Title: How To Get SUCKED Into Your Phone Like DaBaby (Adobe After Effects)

Hey guys, I'm Lorenzo from Cinegum.net and welcome to a different kind of Copycat Friday. As you guys can see, Yannick is currently not sitting here because he's enjoying a nice warm sunny vacation while I'm here all alone working on this Copycat Friday. And it's not like Jordi or Jill is helping me at all,
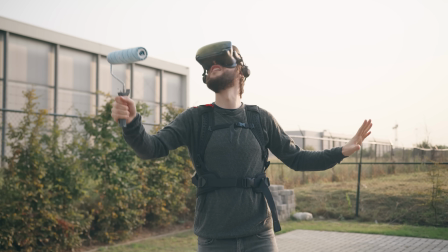(0:31)
because Jordi is stuck inside his new VR world and Jill, he's currently stuck in dancing.
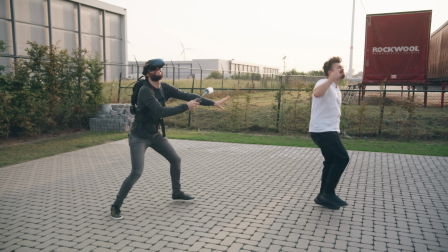(0:39) I can't stop.
But anyways, let's get right into it.
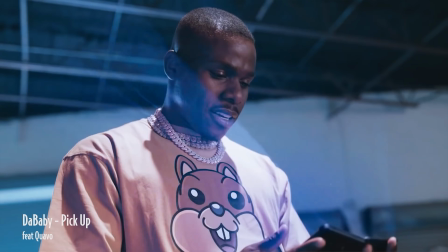(0:45)
For today's episode, we'll be taking a look at the new music video pickup from DaBaby.
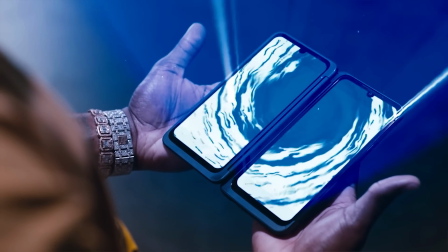(0:50)
Visual effects don't always need to be realistic, as you can see right here,
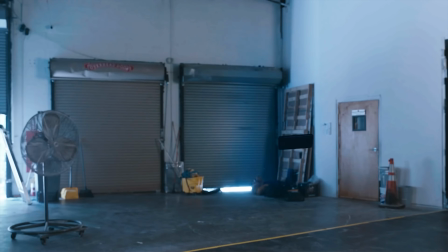(0:54)
where DaBaby is getting pulled through his phone with his typical cartoonish look, which honestly looks really cool and fun. But before we can recreate this effect, we need to take a few shots. Get yourself a tripod and slam your camera on it.
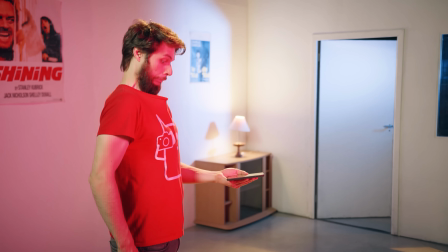(1:07)
I'll let Jordi hold his phone and act out the scene where he gets pulled through his phone. As you saw, Jordi's shirt collar moved.
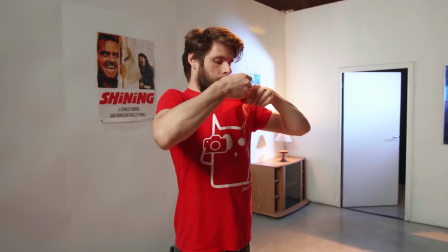(1:13)
This we did with a simple fishing wire taped to the inside of his shirt to make it look like someone is grabbing him.
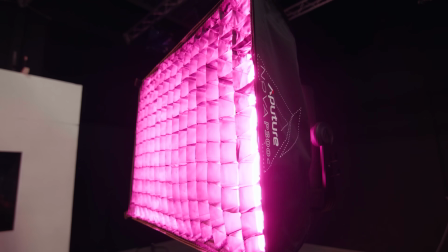(1:18)
We also used the Aperture Nova to mimic the magical light coming from the phone. Next up are two green screen shots.
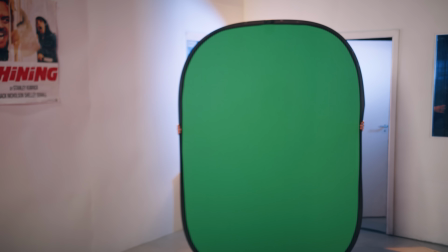(1:24)
One where you act out the arm going up and pulling someone down. Here again, we used an aperture to mimic the light coming from the phone.
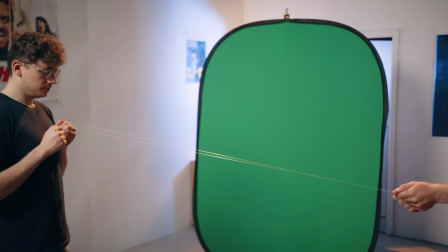(1:31)
And another green screen shot of your phone flipping in the air, which we did by holding some fishing wire and pulling the strings.
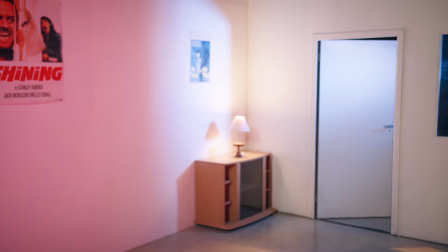(1:37)
And of course, we need an empty shot, so let your camera roll for a few seconds. After this, I let Jordi take place again and tilt the camera down to get a shot of his lower body. This is because later on, we'll need to attach his legs to his upper body again. Last but not least are the light rays. This you can make in After Effects, or you can use Storyblocks Video.
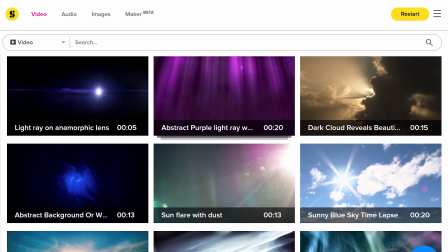(1:56)
There you can find every single light ray your filmmaking heart desires.
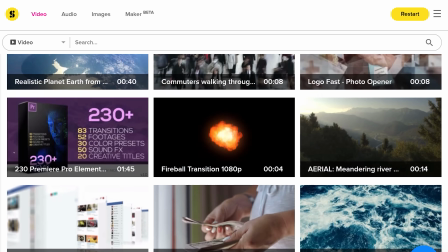(2:01)
Next to this, they also have a huge stock library of HD and 4K footage.
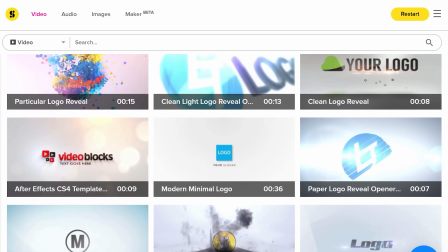(2:06)
They have overlays, transitions, After Effects templates, just like this one for example.
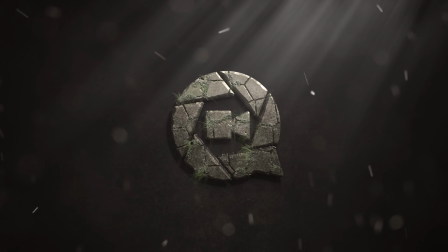(2:11)
Easily add your own logo and have a cool animation in seconds. Basically, it has everything you will ever need. And I know, my amazing sales pitch already sold you. But there's more.
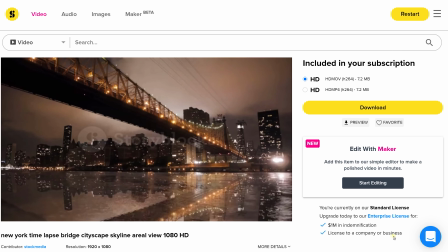(2:23)
For only one single price per year, you have access to unlimited downloads. So start downloading right away and go to the first link in the description down below. And now that we have all our shots, let's open up After Effects.
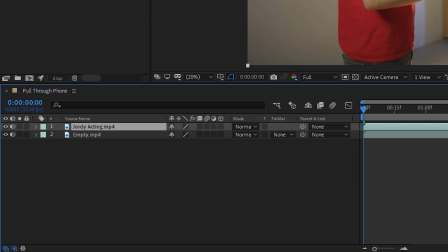(2:37)
Drag your empty shot, acting shot, and the green screen shot of the arm onto your timeline.
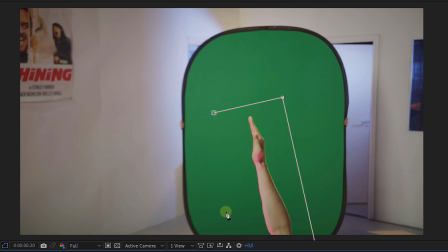(2:42)
Take the green screen shot and draw a rough mask around the arm at the point where it would grab Jordi.
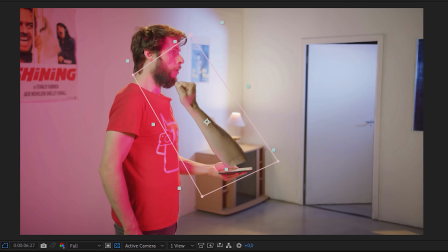(2:47)
Drag the key light effect onto the clip and remove the green. Match the position and the scale of the arm so it looks like the hand comes out of the phone and grabs Jordi.
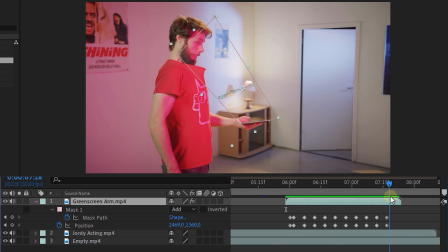(2:55)
And finally, animate the position and the bottom of the mask so it sits perfect within the phone.
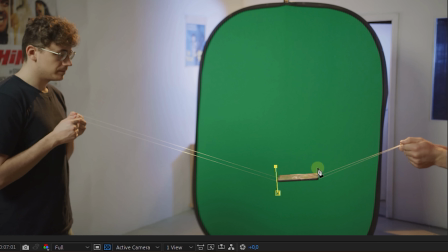(3:01)
Next up, drag the green screen shot of the phone to your timeline. Draw a mask around it, animate it, and use a key light effect to key it out.
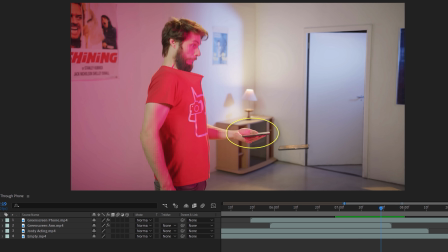(3:08)
Now look for the point where the arm disappears after it has pulled Jordi down.
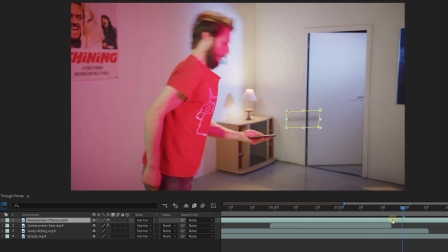(3:12)
Go 10 frames further in time and drag that phone shot on the point where it just starts spinning.
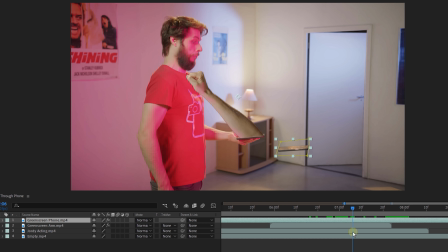(3:18)
From this point, go back until where the arm pulls Jordi in and make a cut by using Ctrl+Shift+D.
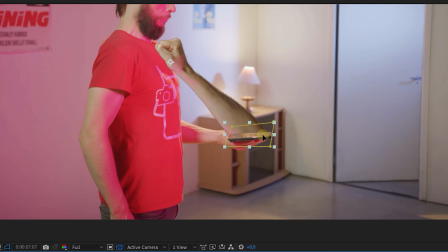(3:23)
Delete the left part of that clip. Reposition the phone where it should be and drag this clip one layer down.
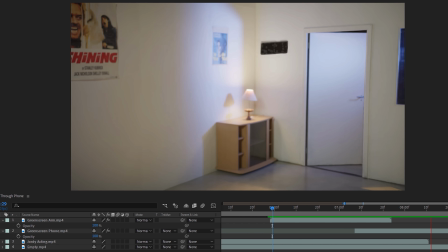(3:28)
As you can see, the phone will now drop after the arm has disappeared in the screen. And now comes the fun part. We'll be creating the effect where Jordi gets sucked in into the phone. Go to the point where we just made our last cut.
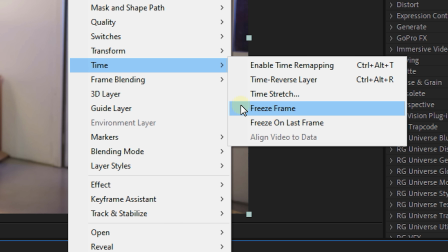(3:40)
Select the layer of Jordi, make a cut and freeze frame it. Now mask him out.
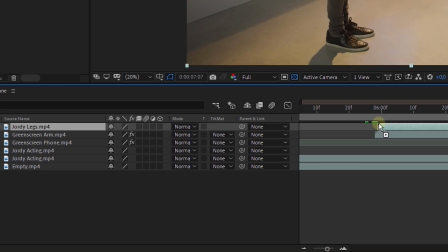(3:44)
This doesn't need to be too perfect. Drag in the clip of his legs, freeze frame it, and again mask out his legs.
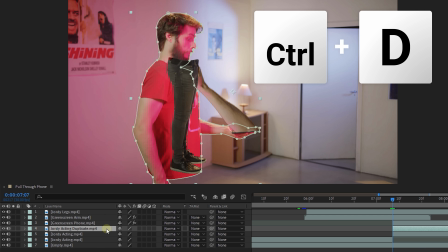(3:50)
Select the masked out body of Jordi and make a duplicate by pressing Ctrl+D. Select the duplicate layer and scale it down.
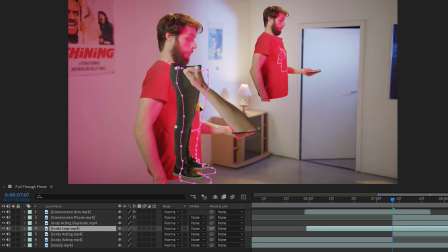(3:57)
Select the masked out legs and drag it under the duplicate. Adjust the position and scale so it looks like Jordi has a whole body again.
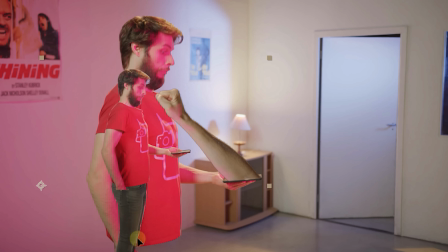(4:04)
Now pre-comp those two layers and use the position and scale to match this layer to the original you just made.
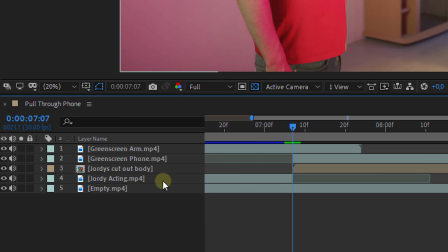(4:10)
Once that is done, delete the original. Move that pre-comp layer above the green screenshot of the phone.